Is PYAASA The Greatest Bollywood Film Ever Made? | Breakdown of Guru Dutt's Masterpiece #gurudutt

Hi, I'm Harshdeep. I'm an independent filmmaker and a published author. I started learning filmmaking 10 years ago. To be honest, it's been an endless struggle, but I never thought of giving up. This is what I love and this is what I live for. Something recently motivated me to start my own YouTube channel and share with you all the knowledge and experience I've gathered over all these years. With this channel, I want to reach out to other artists like me and hopefully build community. In the process, I myself hope to learn more and become a better artist. So if you're as crazy and passionate about cinema as I am, then I'm sure it'll be worth your time. This video series is dedicated to understanding the art and science of cinema.
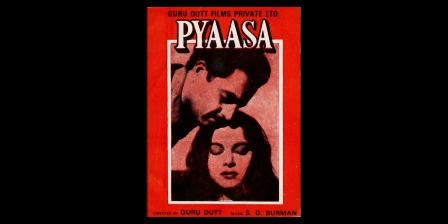I'm going to start this series with a great Indian movie called Piazza. So let's get to it. If there was one Indian movie I'd like every aspiring artist to watch, it would definitely be PYASA, directed by the great Guru Dutt. This film is as relevant today, if not more, as it was in the year 1957. And it has stood the test of time like no other.
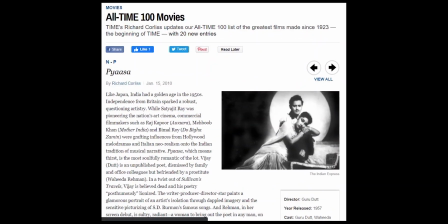In 2005, the famous Time magazine ranked it as one of the 100 greatest films ever made. Before we begin talking about PYASA, I should warn you that there are spoilers ahead. So if you haven't yet seen this brilliant film, please go watch it.
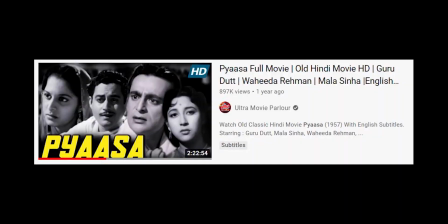It's available on YouTube to stream for free.
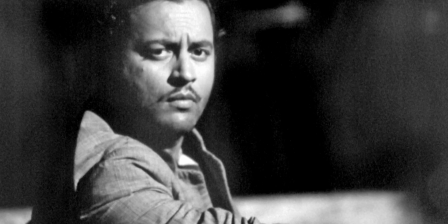Piasa is a heartbreaking story of a very talented yet struggling poet Vijay, played by Gurudat himself.
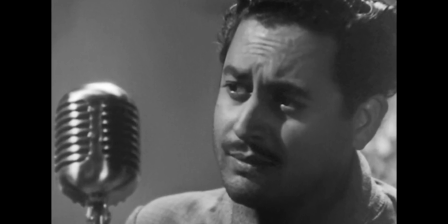He is an idealist and a true romantic who is abandoned and constantly put down by everyone.
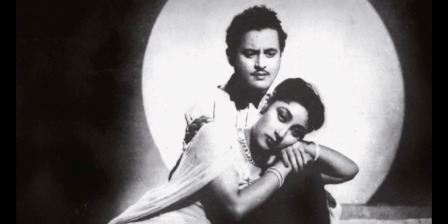His own family hates him and even the woman he loves marries someone else, all because he chooses to live life on his terms. films.
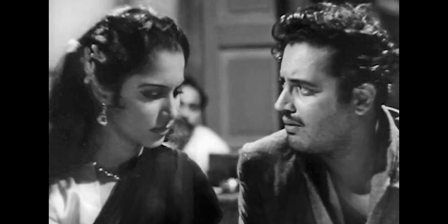His art isn't valued and he is pushed into poverty. Vijay finds recognition and love eventually, but not in a way he imagined. Piasa is like a dark take on Devdas. This film was initially offered to Dilip Kumar, but he turned it down. I just wonder what he would have done with the character of Vijay. Now don't get me wrong, Gurudath is brilliant in this film, there is no doubt about that. But Dilip Kumar would have taken it to another the level and that is the reason Gurudath wanted to cast him in this role. Pyaasa is a brilliant example of layered storytelling. Layered storytelling is like putting a story within a story through the use of symbolism, metaphors, religious or historical references and analogy to help tell a story. This adds to the relevance of the story you are telling and makes the audience identify with it. Abrahar Alvi's use of analogy in the screenplay of Pyaasa further elevates the material. For example, the way Vijay, who is presumed dead by the world, reappears, or you can say resurrects,
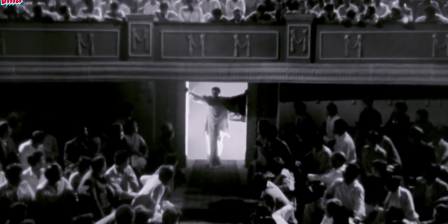to see he is being posthumously celebrated for his great work, references what happened with Jesus Christ. Gurudath also makes excellent use of symbolism to further this analogy by constantly placing Vijay
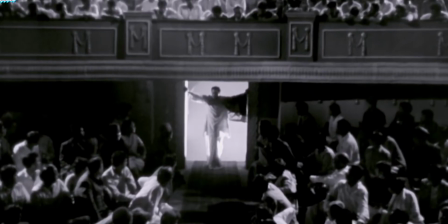in the Christ pose and giving him intense backlight to symbolize a holy figure.
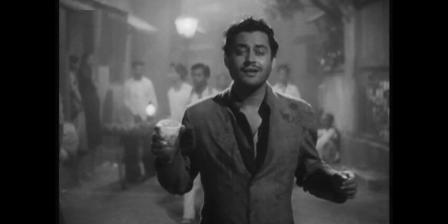There is an important scene in this movie where, when Vijay is at the lowest point in his life and has given himself up to drinking, a friend of his takes him to a brothel.
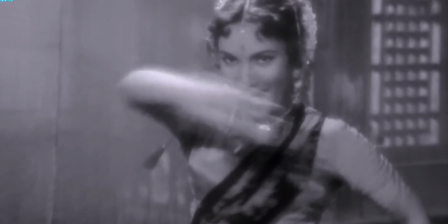There a woman is dancing for the men when her child who is in a pram starts crying. She becomes restless and tries to go to her child but is dragged back. First by her employer, then by a man who wants her to entertain them first before attending to her child. Vijay's eyes tear up at this scene. For this powerful moment,
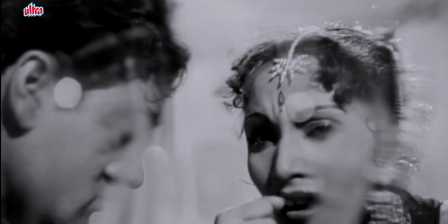Gurudat makes use of subjective perspective as he cuts back and forth between the point of view shot of Vijay and the extreme close-up of his teary eyes. He does that because he wants the audience to understand what he is feeling. The eyes tell the emotion the face cannot. Facial expressions can mislead, but the eyes always tell the truth.
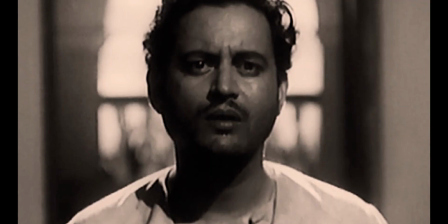His idealistic worldview only makes things harder for him. He finds himself helpless in a world full of immoral, mean and corrupt people.